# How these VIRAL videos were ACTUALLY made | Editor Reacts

And so being mindful of styling and not just taking a sound effect because it's the right sound effect is very important. Continuing.
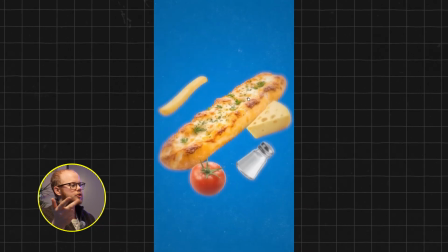So how would I go about creating this? I would go into Canva. I would get an individual layer for each of these items, tomato, cheese, etc., etc. And I would manually keyframe each of them to kind of give this floating feeling through means of rotation and just turn it slightly. And then nest all of those as a layer and just keyframe them to fly out of screen as he does here.
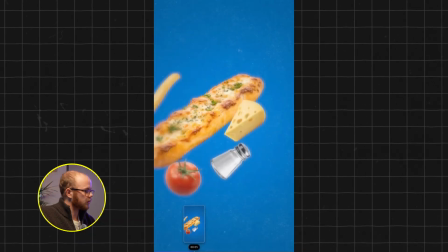Then what he does well is continuing the motion of the fork coming in this way because it matches what your eye was seeing with the things flying off screen.
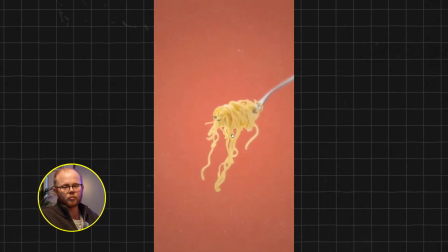I can assure you if he would have had the fork come from the top, it would have felt slightly off.
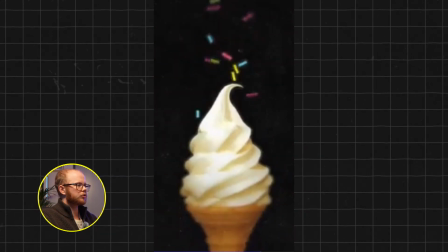Again here, same story. You could even be able to do this with a clever AI prompt,
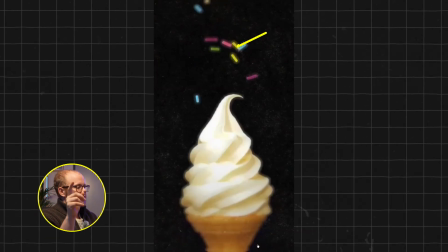but otherwise you could easily download each of these suites as an individual layer and you kind of animate them to come from the top and just fall cleverly onto the ice cream. Also, a nice detail that shouldn't be understated is the little grit here on the back to make this feel slightly more dynamic than just another black background.
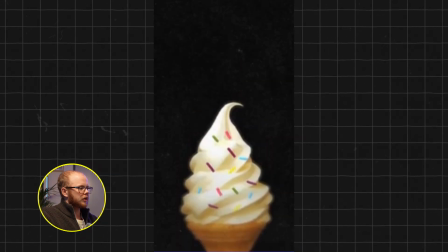So it's a lot more of the same tricks, matching the motion here. This is what makes a good editor versus a great editor. Basically, a lot of similar styles. Once you understand how to make one of these concepts, I think you could apply it to all of this, but the ability lies in being able to design them well. And a lot of the time I tend to use Canva for these kind of things, as they have very hyper-realistic looking layers, and I just download each layer as a green screen, drag them into Premiere Pro, remove the green screen, and then adjust them through means of keyframes to my liking. Again, learn After Effects, but there's a massive learning curve. And that's why I prefer to not recommend that for people new to editing. Moving on with video 2. This guy, I've seen him so often. I've actually broken down a few of his things before and he's just so super talented.
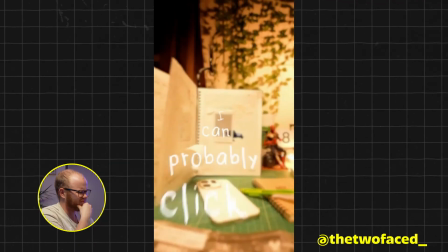Photogenic people piss me off. Forget people. I can probably click a photo of this guy right now and he'll still look majestic.
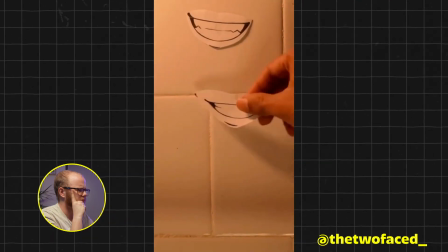How is it fair that I have to clean up, prepare, smile a certain way at a specific angle, and yet my gallery always ends up empty?
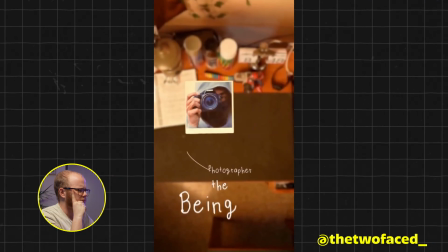It's because of photogenic people that I prefer being behind the camera. Being the photographer meant I'm not in frame, but I still get to be an important part of the memory.
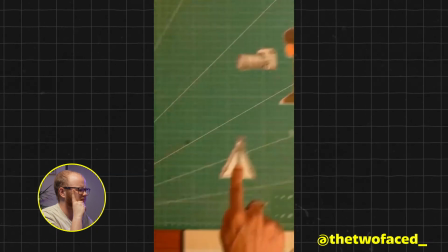This technique worked great till I ran out of friends. That day, I got myself a tripod and made my comeback in front of the lens.
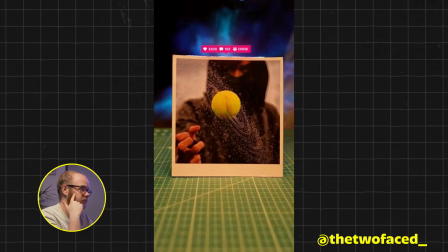My improvisation got me my first ever viral shot and fueled every bit of my effort towards content. Today, I get to recreate that photo but with a new helper.
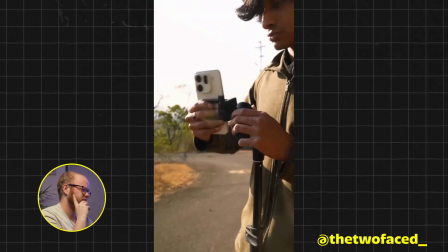So I put on the exact outfit, went to the same location, set up my new 200 megapixel helper, dipped my balls in cold water, and alright, I need specific camera settings to make this work.
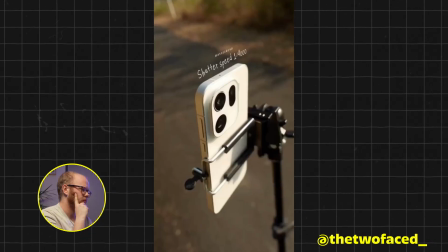Thankfully, this phone offers full control just like my DSLR. So I bumped up the shutter speed, opened the aperture wide, and clicking one single frame was never the...
So good, man. My most confusing, mind-blowing bit is probably the beginning here.
Photogenic people piss me off.
How would I even go about creating something like this?
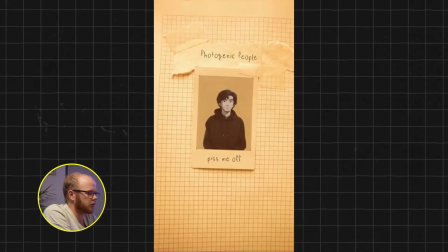Maybe it's clever use of AI. At least his book actually recorded, especially because he has this more often.
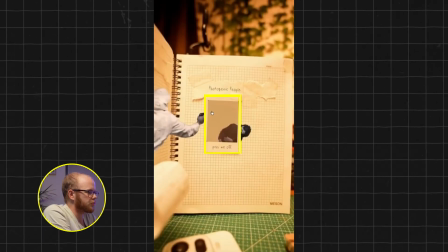So I'd imagine this Polaroid is real, probably green screen. I'd imagine these layers are real. And then obviously that's where it stops.
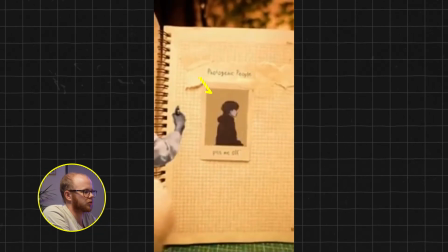That green screen allows him to kind of keyframe it out, change this to a color matte, and then we need the animation.
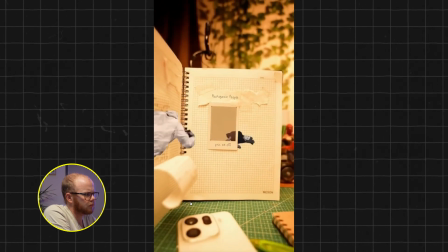At least the animation could be AI.
Piss me off. Forget.
Either way, you obviously need a clip of a person.
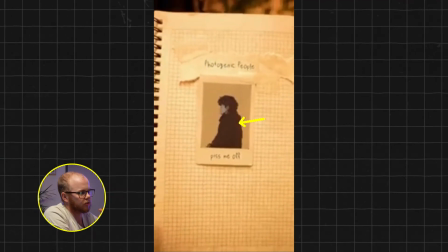Do this in an AI, you would need some sort of prompt, like a cartoon figure of me rotates in 3D and then gets shot and falls to the ground. Something like this. Dude, if you're watching this by any chance, let me know how you did this, man. I think this is crazy.
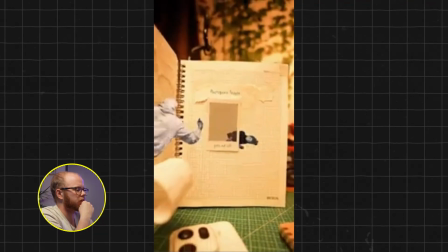This one I could recreate if I find a video of someone who shoots and then just decrease saturation. Or maybe he actually filmed that himself with like a toy gun, that could be. Then we get into the sick 3D text.
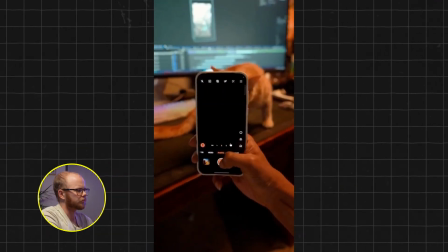Click a photo of this guy right now and he'll still look majestic. How is it fair that majestic?
Also a small detail, but kind of effective to selling a certain feeling, if that's what you're looking for, is this little border around here.